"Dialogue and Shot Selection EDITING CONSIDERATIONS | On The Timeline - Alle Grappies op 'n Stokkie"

Mark here, and welcome back to another episode of On the Timeline. It's the show where we break down the editing of our recent short films. This episode, we're looking at the editing of Alle Grappies op Stokkie, or All Jokes Aside. And if you haven't checked it out yet, you should probably go do it, because there's going to be big spoilers ahead. So yeah, let's get on the timeline.
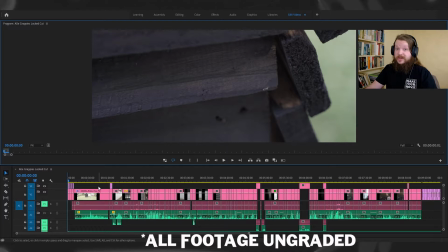35s
So here we are on the timeline. So jumping in here.
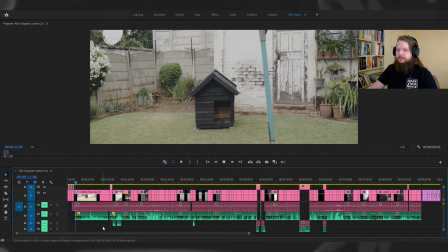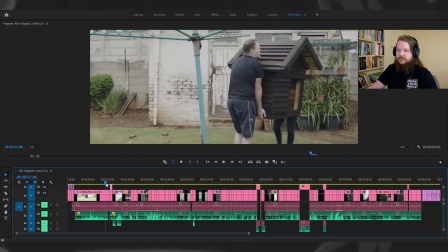47s
Cool, and then there's this long unbroken shot at the beginning to the intro and the title. This is a good example to show that you should just adjust your plan going into it. I mentioned this in another episode. Obviously, go in with a plan, have a plan of the way you're going to shoot it is obviously going to dictate the way it's edited, and that should all be decided upon in pre-production throughout so that there's a unified, cohesive sort of edit. But be willing to sort of check that out if something better emerges.
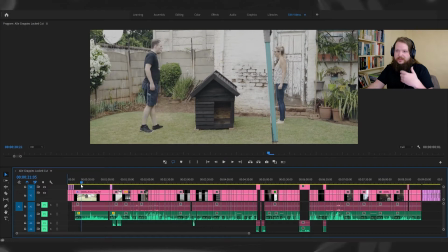81s
So originally, this was going to be edited a lot differently. The characters were going to come in and then we're going to see close-up shots of their hands and all of that.
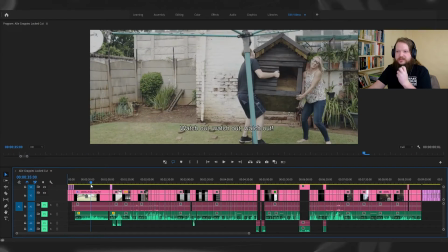89s
But this take that we got was just so brilliant and so powerful and such a good entry into just observing this couple picking up this doghouse, and you can see the dynamic between them already emerging. And I feel like I didn't want to break it because we start off watching and then the rest of the film goes into more subjective point of view. It's really playing around with that sort of watching versus being a part of the character's journey, and if something better emerges, go with that.
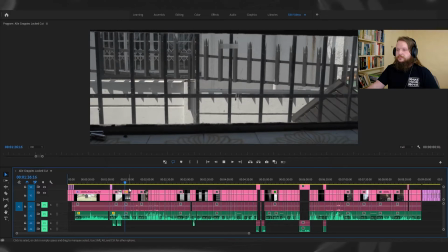125s Jy het die res van die hondekos ontslaag geraak as ek jou gevra het. Nee, jy het ooit vir my gesê ek moet nie.
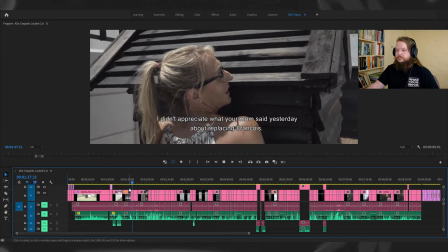135s Ek het nie waardeer gister teen jou maar gepraat daaroor om vir Franswyk te vervang nie. Weet jy, hier is nogal bietjie pynlik om te dra.
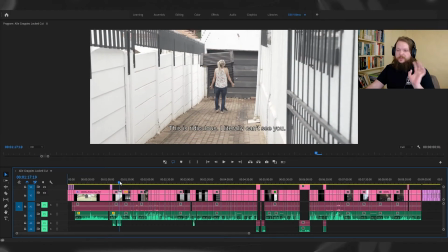143s
So in this sequence here, I wanted to start off with the wides again. We were watching this behavior and we're starting to get to know the characters. That thing of observation versus cutting in closer up as we're getting to know the characters. Carrying this big doghouse, you have to see the absurdity of it.
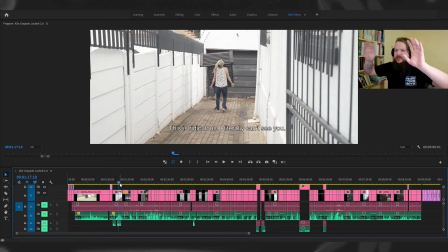163s
There's these really good sort of gates and it looks like they're almost like locked in this relationship,
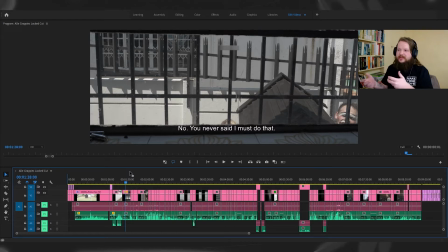169s
and think about those things and how you can use them in the editing. And just on the dialogue here, when you've got
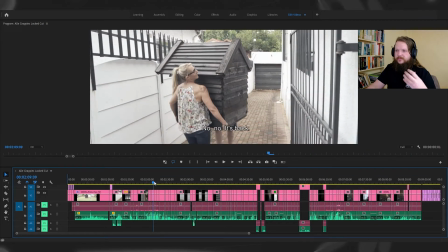178s
shots of back and forth of a dialogue scene, the most important thing I was paying attention to when I was cutting this is you want to think about what shot you're on when a line is delivered. You don't necessarily have to be on this person as they're speaking and then another person speaks and you cut to them and then you cut back when another person's speaking. That really is softening what can be done with editing. You want to think about the impact of the line, and perhaps you want to play a line of another character on the shot of the person who is listening to that line to show the impact of that line.
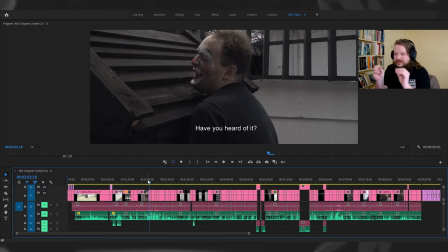222s
And really it was just about deciding when to cut to the other person, because they can't see each other as they're moving. That's like part of the scene, and that the fact that they're carrying this big doghouse,
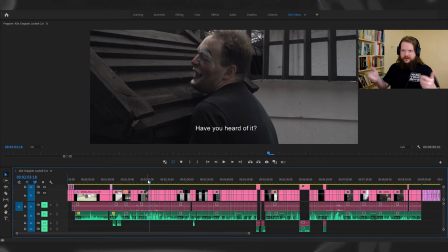236s
of their deceased dog, of their carrying the heft of their relationship, so to speak. So you want to decide what shot you want to be on to get the most impact out of the dialogue.
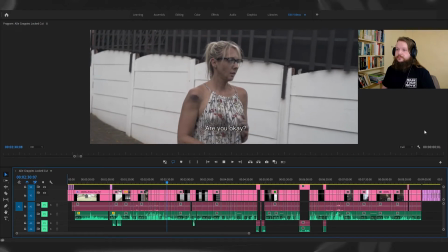251s Is jy okay? Ja,
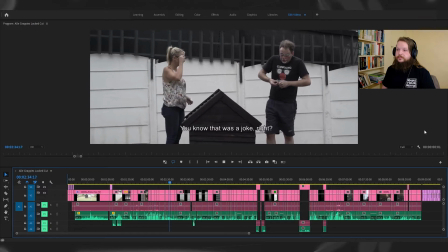256s Jy weet dit 'n grapie nie.
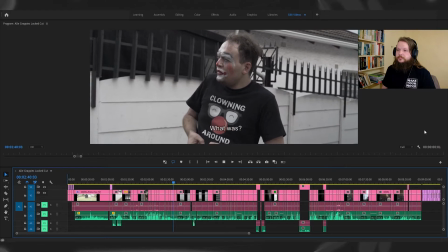261s wat was?
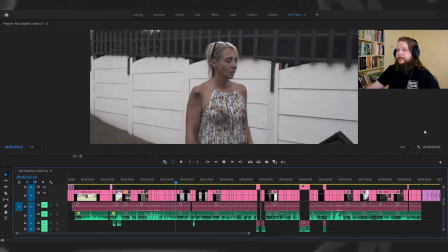265s Toe maar.
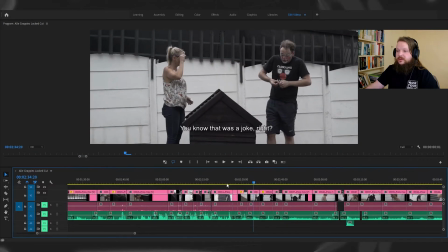266s
So right there's just a sort of subtle thing of she's asking, that was a joke, right? And then because they're not on the same page, because he didn't hear her,
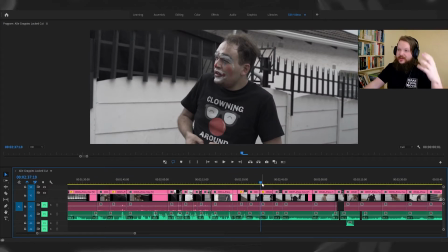279s
because it's sort of indicative of the relationship, to have a relationship where they kind of tease and mock one another,
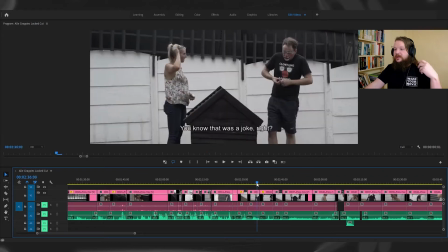285s
but then they don't really talk about what's important, then the two shot is when she asks, is this a joke?
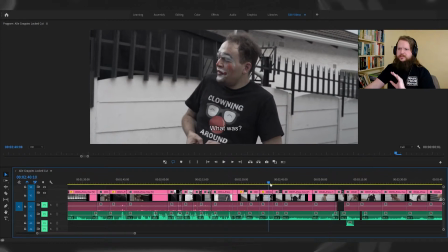292s
And then he's like, in a single, what was? And then she says, never mind. To show that misunderstanding, they're not going to be in the same shot when that misunderstanding happens, so it makes sense to cut from a single to a single. There's a reason behind every cut. So moving forward here, this sequence.
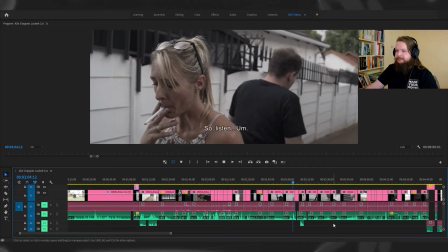315s Hoorie,
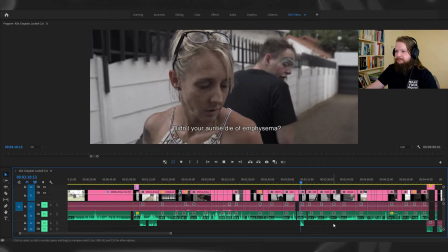320s sy tannie nie dood aan emfyseem nie.
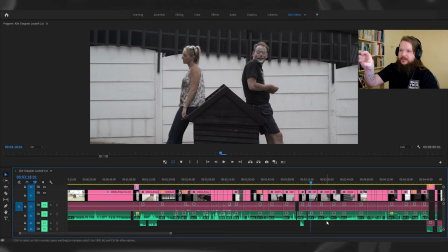326s Huh?
Again, that disagreement between them, that misunderstanding, it's a joke too far that he's taken. When you return back to a shot, it's building on when we've previously seen that shot. Almost like a theme in a story is we sort of set it up and then we see how the theme changes, and then we come back to certain elements in the film that were shown prior, and we've seen how they've changed or not changed.
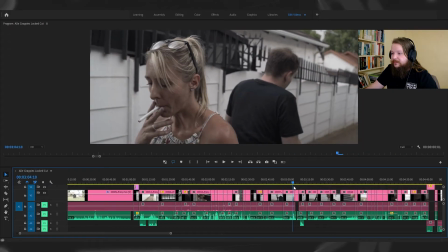357s
This editing here really came from how I wanted to shoot it in pre-production.
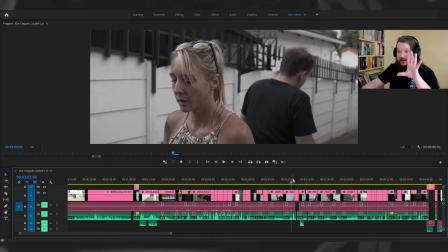363s
How we did end up shooting it is I wanted to have shots on the inside of the character here and on the outside of the character here,
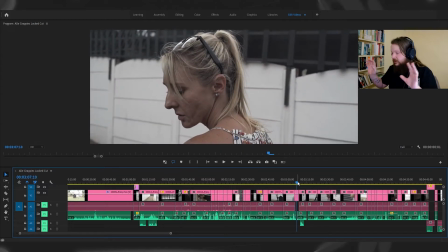370s
so we can show when they're looking forward, the expression on their face is that their partner can't see because they're literally facing the opposite direction. A note I wanted to make is we did shoot shots on Willie's side of exactly the same thing.
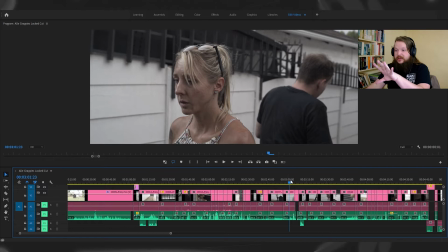386s
We had a shot like that mirroring that, and we took a shot that was mirroring that. But that's a really good note about shot selection. It's not just all about the cuts, it's what shots you use when, or conversely what shots not to use.
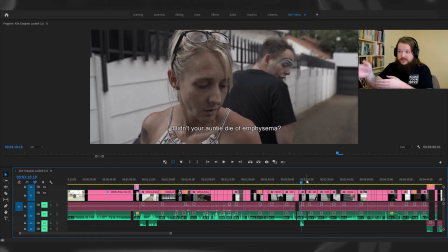404s
You might shoot something that might even be great, like Wenzel's performances in these moments on his shots were very good. Of course, he's a brilliant actor, but in the edit it didn't really feel right to cut to him in these moments. It felt like Angie's moment, you know. It might also help with the pacing. You don't actually have to have that shot, and your film is a lot better for it.
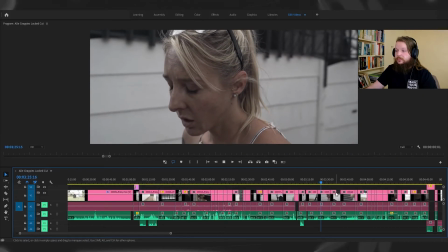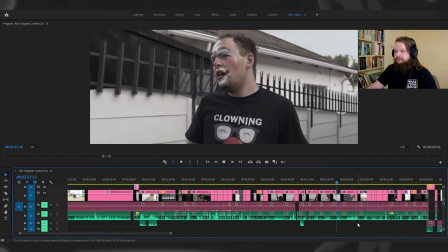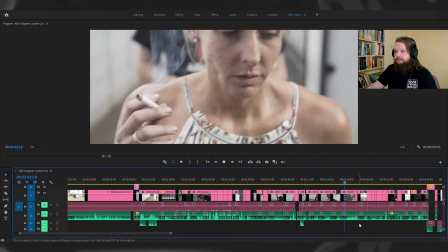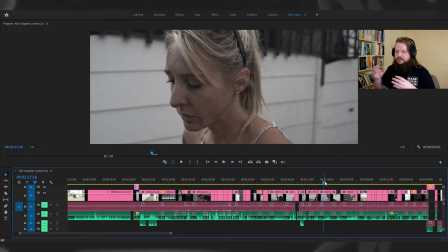452s
Here's a good example of just holding on a shot. In a video called How Does an Editor Think and Feel by Tony Cho, or Every Frame a Painting, he talks about how emotions take time, and the amount of time you hold on a shot, the emotion might change to something else. People aren't robots. They aren't going to be able to take in emotion if it's just cut like this. Obviously, sometimes, depending on the genre, depending on the scenario, depending on whatever it might be, it might necessitate that. But for something like this, where we really want to get into the interiority of Angie and what she might be going through,
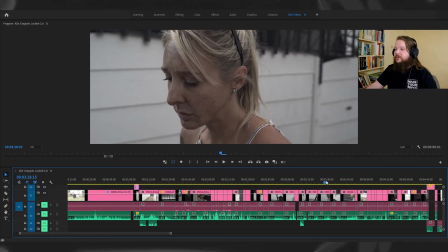493s
we just needed to sit on this shot. And then we cut out, and then Willie's sort of observing her.
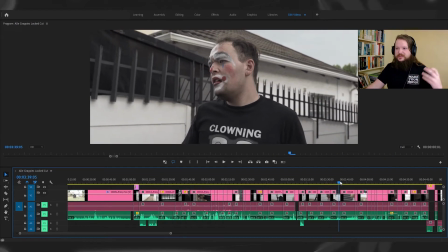501s
Maybe for the first time, he's trying to sort of see what's going on.